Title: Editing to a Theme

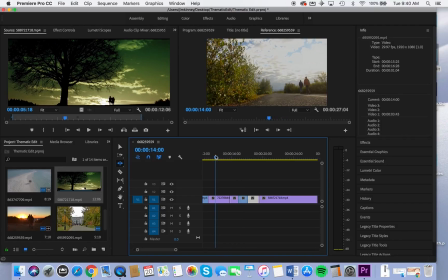20:50 So we just have a very quick pacing at the end.
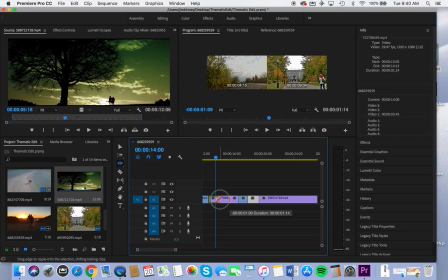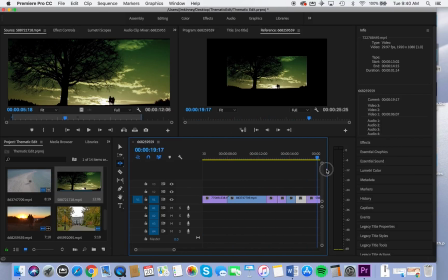21:03 Okay, now we're close to the 25-second mark.
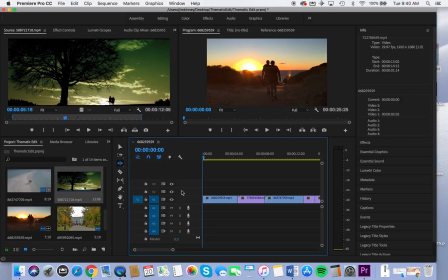21:07 So we're still well within the spec for the project, and now we can kind of preview that over here in the program window. That's still a bit long on the front end, so I'm going to shorten that down.
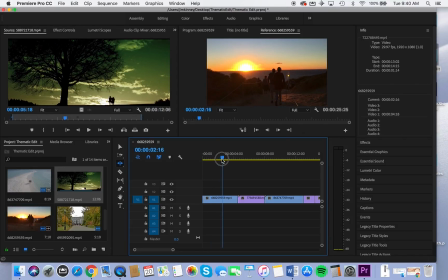21:23 Maybe start it there. So yeah, I'm just going to trim that out.
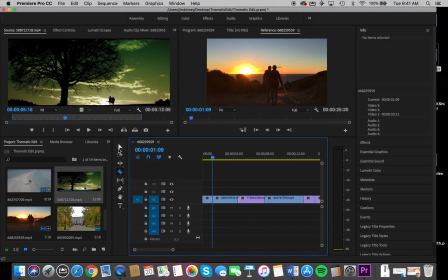21:36 Use the razor blade tool there and select the piece I don't want and Option Delete. Now some of these are very nice soft transitions here.
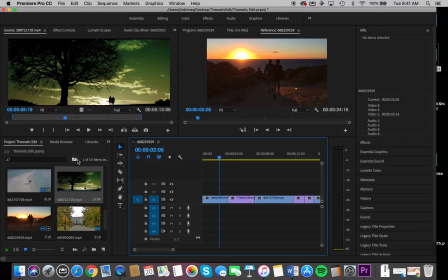21:49 And this is a point at which we can bring in some different effects.
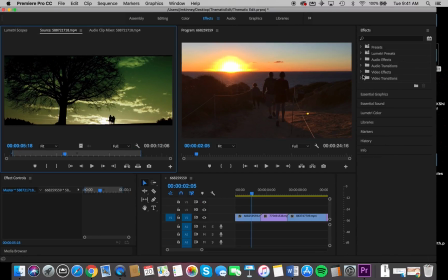21:57 And so if we look at our effects menu, we've got a number of video transitions that we can use. And there are some dissolves in there. And we're going to use a cross dissolve. So we just drag that and drop it on. And we can see that as it plays,
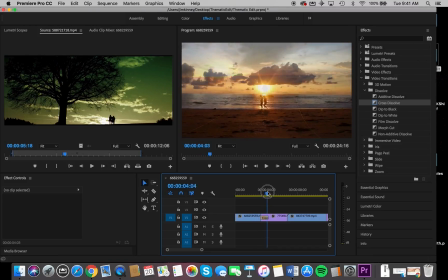22:15 there's a nice little transition that takes us from sun to sun, just like that.
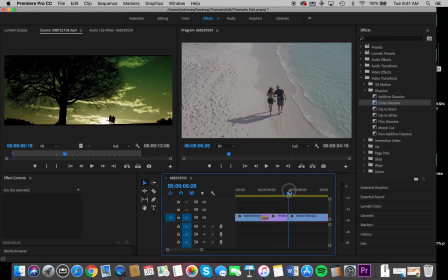22:21 Now we transition into the next piece. So we're going to use another cross dissolve there.
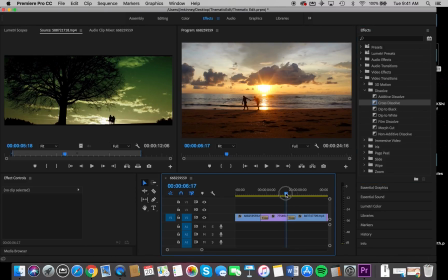22:27 Drag it down onto the footage. And there we have it.
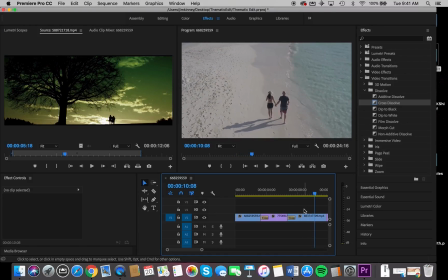22:33 That's a nice little transition there as well. Move along.
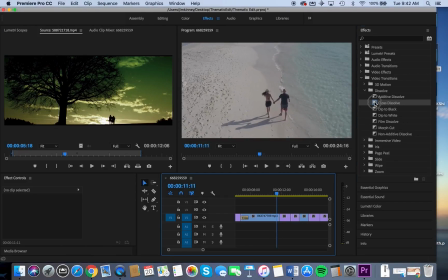22:39 And I think it needs something there as well. So we'll drop that in.
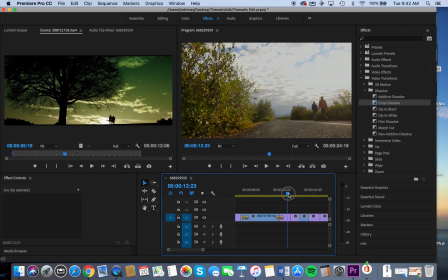22:46 And a cross dissolve to that next scene.
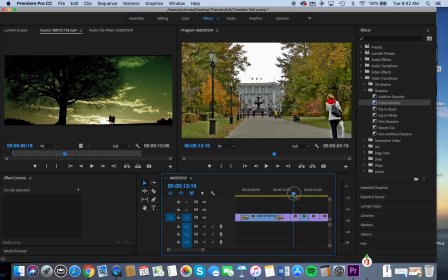22:52 And now because we're in the city, I'm not going to use the cross dissolves. It has a dreamlike quality.
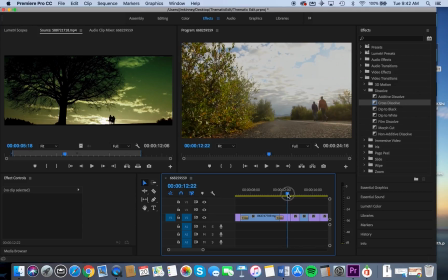22:59 Now the pace is picking up, things are sharper, edgier, and so once we're into the city, we're just going to go with normal jump cuts.
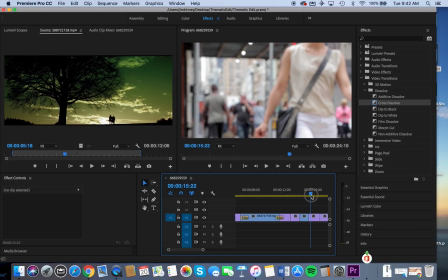23:08 We're literally jumping from one perspective to another. And even that's kind of long. Just going to trim a little piece off of there.
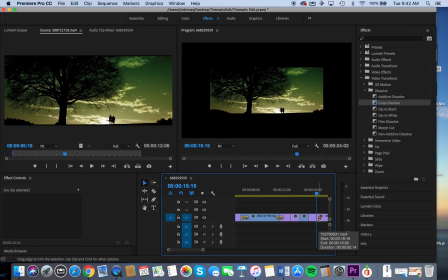23:24 And then we can ripple delete it, Option Delete. And then we're into our final piece.
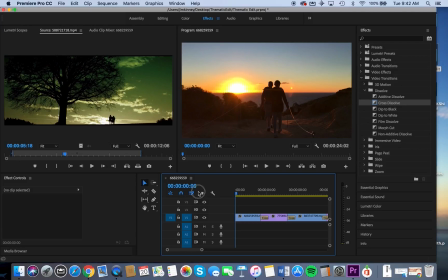23:32 Okay, so now we're ready to add our audio.
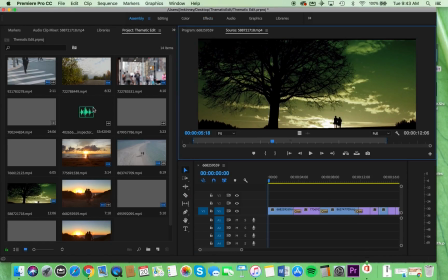23:38 So if we go back to the assembly mode, there's my audio. I drag that in.
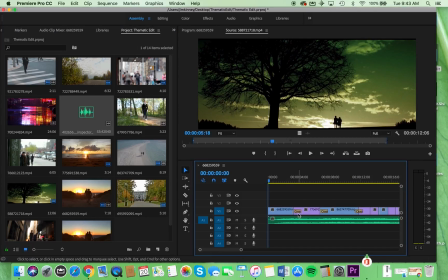23:45 And let's just see what we have so far.
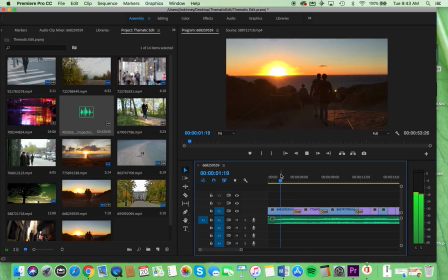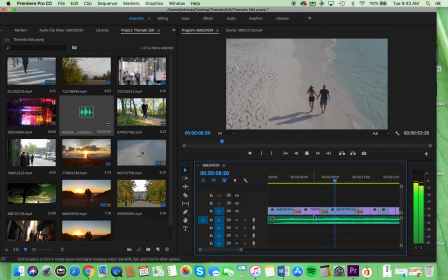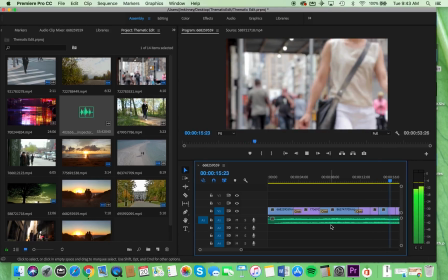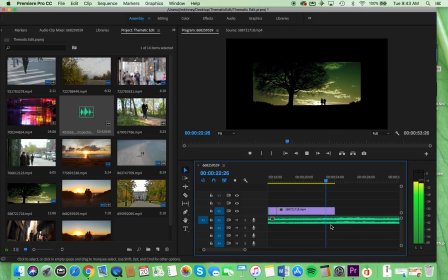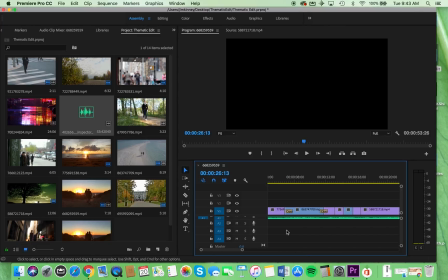24:16 Okay, so I want it to kind of end on that point. So just like the video, we can also use the slip tool on our audio track as well to kind of push it.
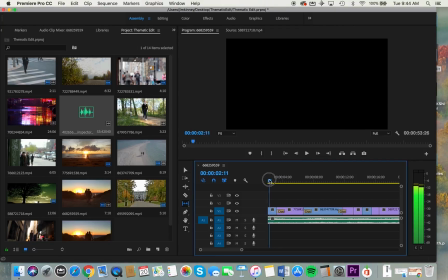24:38 So let's see how that works out on our timeline.
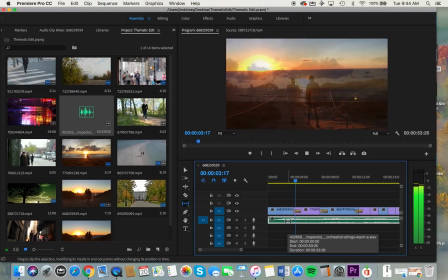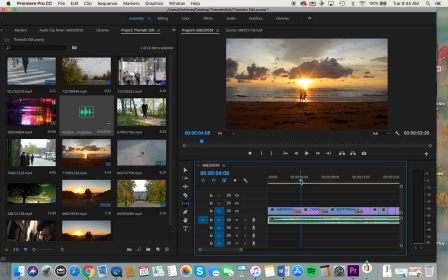24:50 No, doesn't seem to be working there. Let's just, what I'm going to do is just trim it.